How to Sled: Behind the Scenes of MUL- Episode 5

How's it going, everybody? It's Trevor, the SuitedNinjaNerd here, and welcome to my behind-the-scenes video for My Unluckyish Life, Episode 5. So in this video, I'm going to show you guys a bunch of BTS footage of how I animate, edit, do lighting, and do some set building and setup for my videos. So hopefully this will give you guys a good look into how I produce my brick films here on YouTube. So I'm going to start animating right now, and I hope you guys enjoy watching the rest of the video.
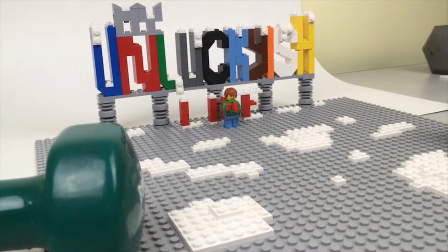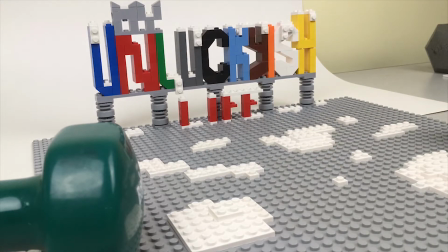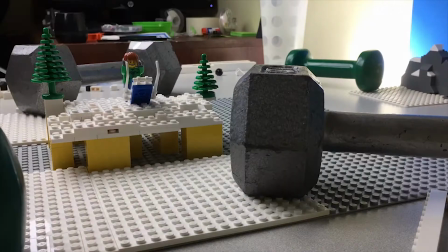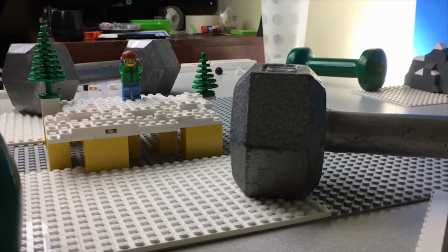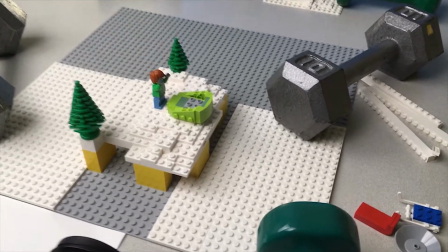Alright, so I'm done filming some of the first scenes in the video.
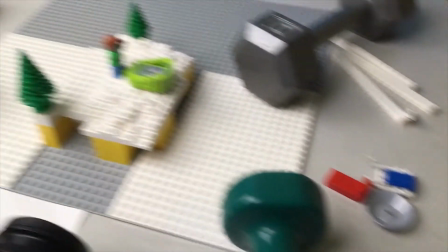This part is where Alex is throwing down a couple of these sleds onto the ground so that he can then slide down the hill.
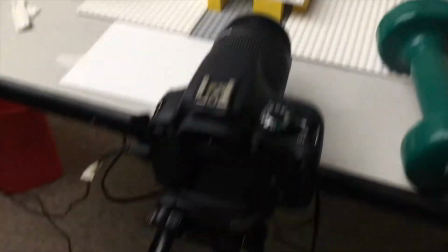I've got a couple of weights here holding down my base plate. My camera's set up on my tripod, which is also weighted down.
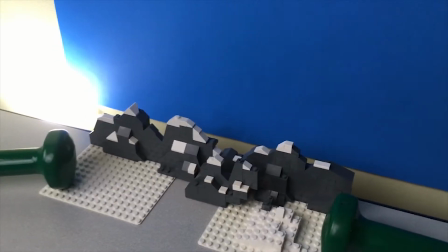And then back here I've got a little backdrop of some snow-covered mountains that are weighted down as well.
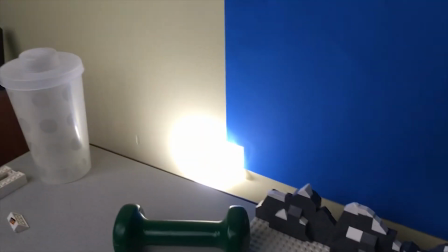I bet you can see that flash of light back there.
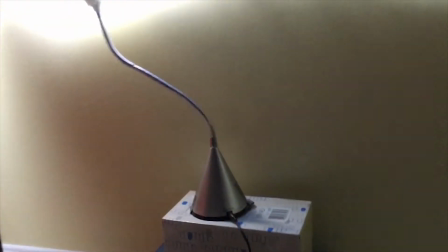So what that is in a lot of my videos I usually put a light under the table to kind of shine against the backdrop back there,
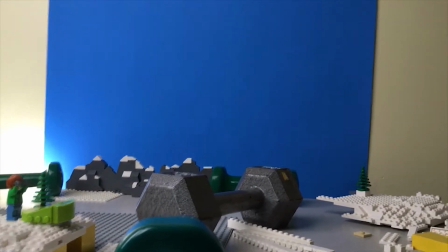and it adds a little bit of ambiance to the scene and makes it look a little more lively and less flat like a piece of paper.
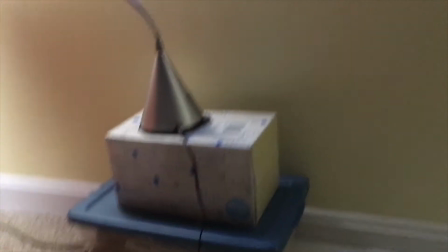So I have it put on a couple boxes here and shining up at the
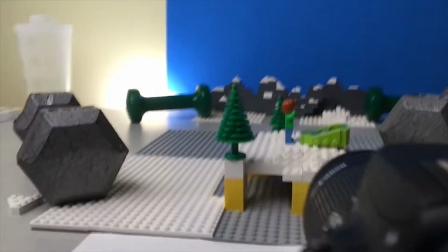wall so that you get kind of this nice glow effect when looking through the camera.
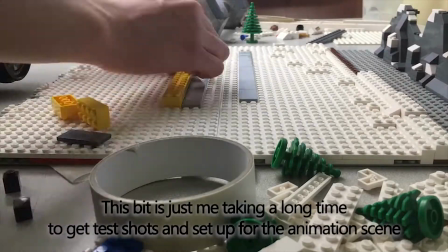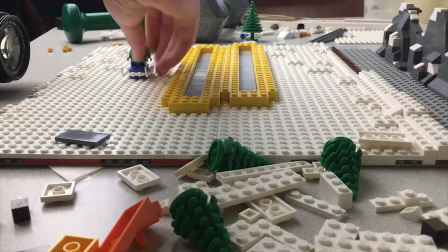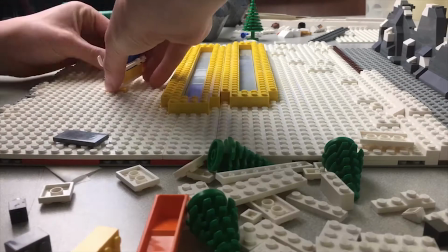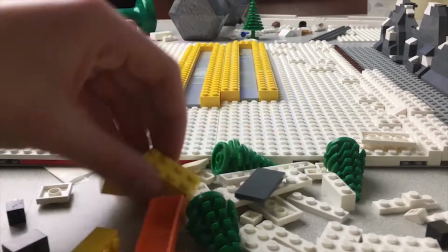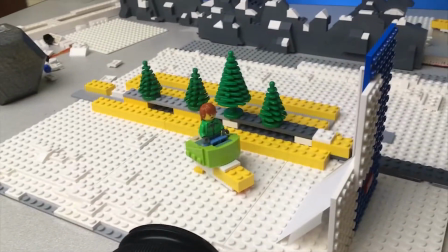So for this scene here where Alex is on his green sled going down the hill, I wanted to give the film a really big sense of motion while he was going down the hill.
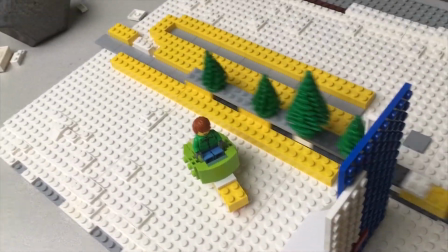So to accomplish that, I built these sliders here out of tiles and yellow bricks, and I have the camera set up at a certain angle that allows you to not see those.
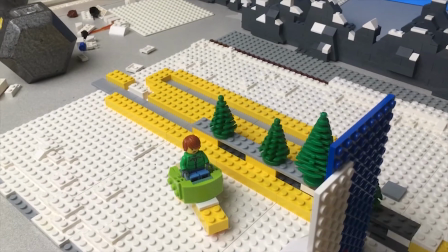But these sliders allow me to push this line of trees along so that I will take a picture and push it really fast,
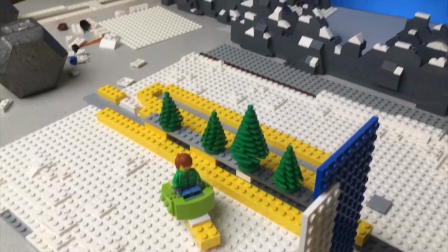and it'll give the trees some motion blur in the final product,
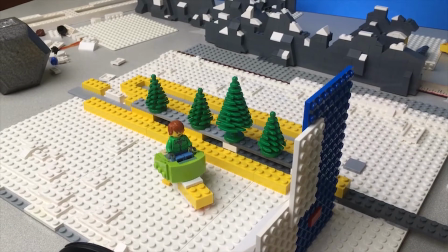which gives the sled that Alex is on a
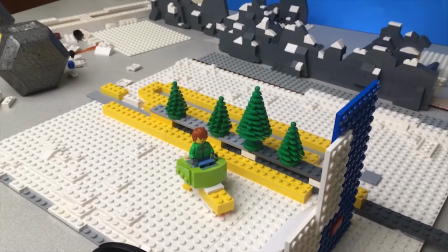lot more speed by making the background look like it's going past.
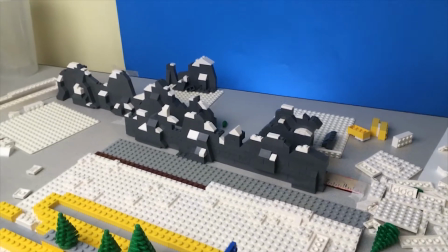And I was going to do that with the background, with the mountains back here, but I ended up forgetting, so that's the only reason why I didn't do it there.
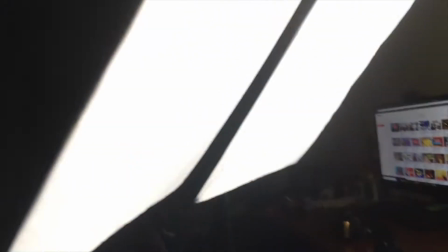And then also when I was doing this, I tried to keep the lighting a certain position for each shot of the film just to give it more continuity,
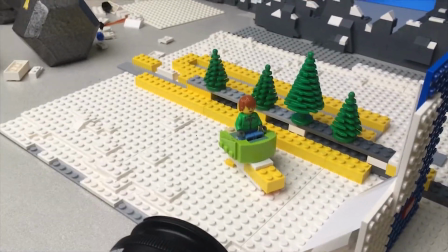because I like to do that a lot in my videos.
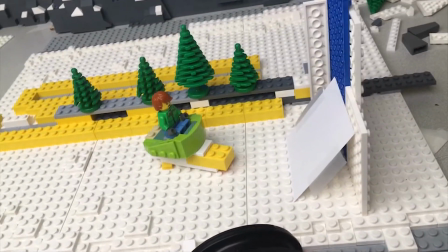So it was a little bit dark, so I had this white card here to allow me to bounce some of the light off onto my subject here, which is Alex on the sled.
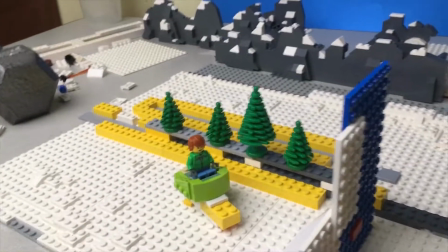And that allowed me to accomplish all the little aspects and bits of this shot.